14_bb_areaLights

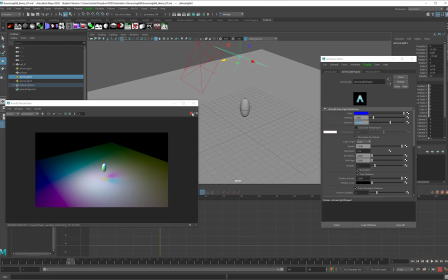245s
What I'm going to do next is set up something that might be a more realistic lighting scheme for me. So again, I'm going to pause my render view, and then I'll take this light, and let's call this light my backlight, and this will become the back of the scene.
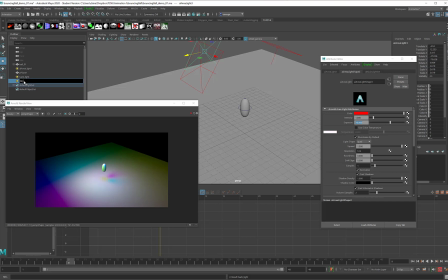265s
Maybe this one will become my fill light, and this will fill the scene with illumination. And this last one here, this will be my key light, and this will cast all of my really serious shadows.
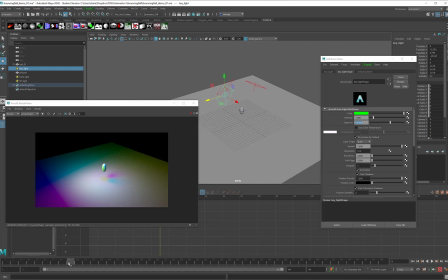282s
Now in this scene, the ball is bouncing. It comes all the way up to here, so I might want to start with my lights a little bit further up so that they hit the ball all the way up here. And because this one is the fill, I'll move it up even higher
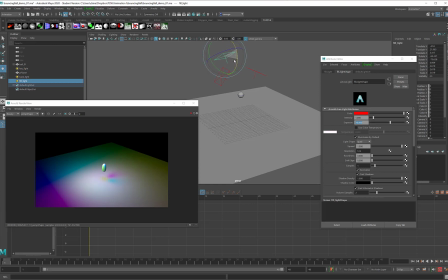299s
and probably rotate it down a little bit so that it's just casting down on the scene. That looks pretty good. The backlight and the key light, I'll just take and move back a little bit.
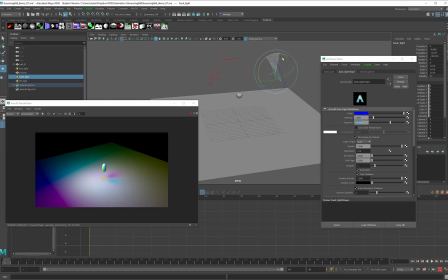316s
I usually like to have my backlight go to a slightly lower angle, so I might take that and move it back over here.
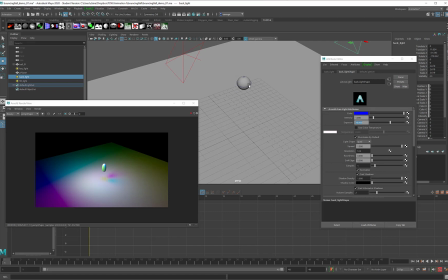328s
So already just by doing that, I've made some pretty serious changes to my lighting scheme. When I hit the play button again, you'll see that I get almost a completely different color. Now the key light is my green light. That's the one that's coming in here.
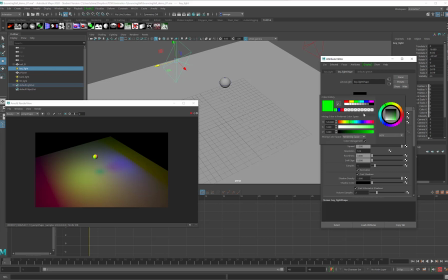344s
And this really intense green color is probably a little bit too intense, so I might take the saturation and pull that down a touch. A little bit of saturation goes a long way.
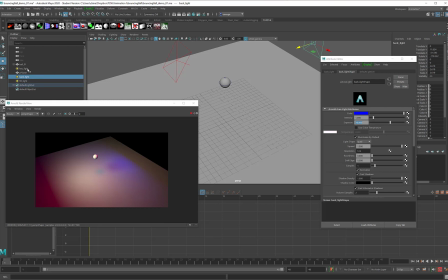361s
I like to have my key light and my fill light take on contrasting colors. So if I'm going to keep my key light in the green range,
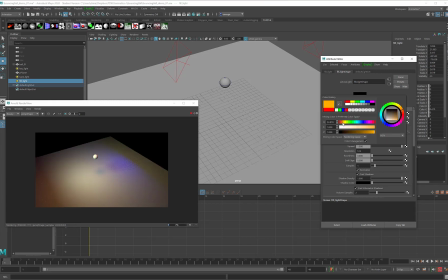373s
then I want my fill light to be maybe somewhere in the oranges, and again, probably a little bit more subtle. In this case, I think I'm getting too much effect out of it because it is casting a pretty strong shadow, so I'd probably want to turn the exposure down a little bit
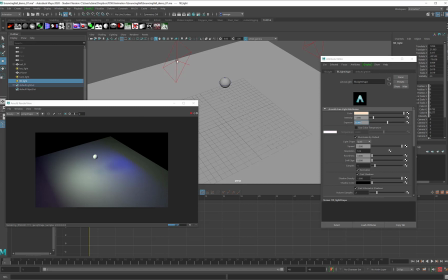393s
so that I get more shadow casting out of the key, and I might take the key and turn that up even a little bit higher.
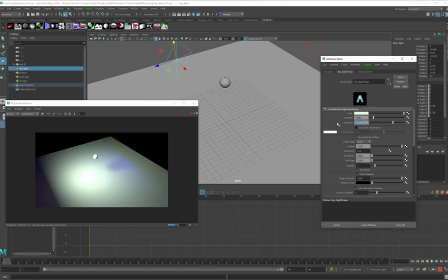404s
That is probably a little bit too bright. That might be better. The backlight is still this really intense blue, and the backlight I might keep somewhere in the same range as the fill light.
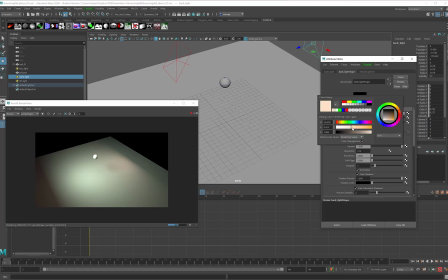423s
I don't like to use the same color for every single light, so I might make this one a little more red and perhaps a little less saturated.
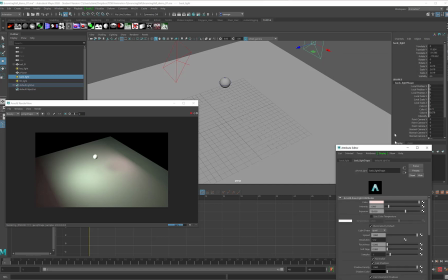435s
I'm seeing this intense line from it, and I don't like seeing those lines, so I'm going to move it back further. And I might angle it up just a little bit. Oh, my poor computer.
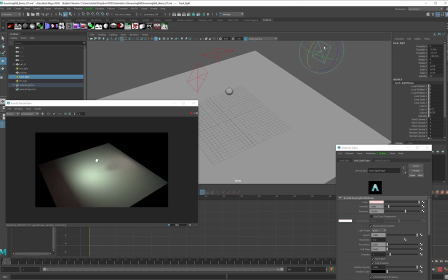453s
And by angling it up, I will cast it, hopefully more intentionally, towards the sphere. I don't need a lot out of the backlight, just a little bit. And of course at this point I don't really have a camera angle set up.
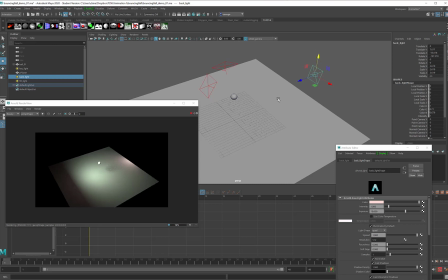469s
But with these three lights, just as they are, when I do come in
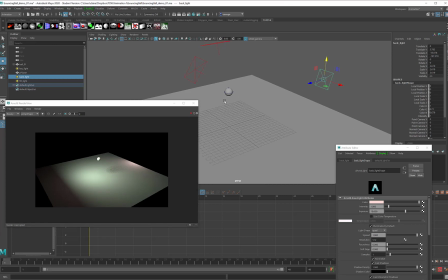475s
and find the ideal camera angle for this project,
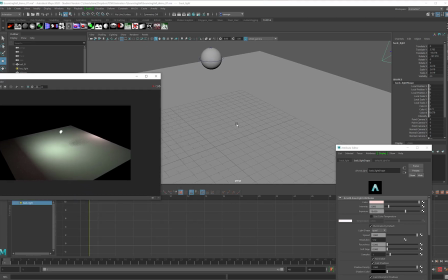480s
which is probably honestly somewhere around here,
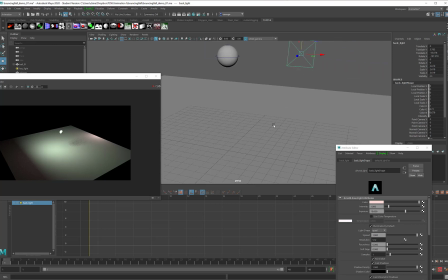486s
well, let's go here so that we can see the fill light.
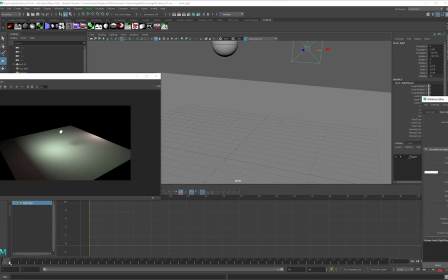490s
That's frame 1, the ball is in the shot, bounces down to there.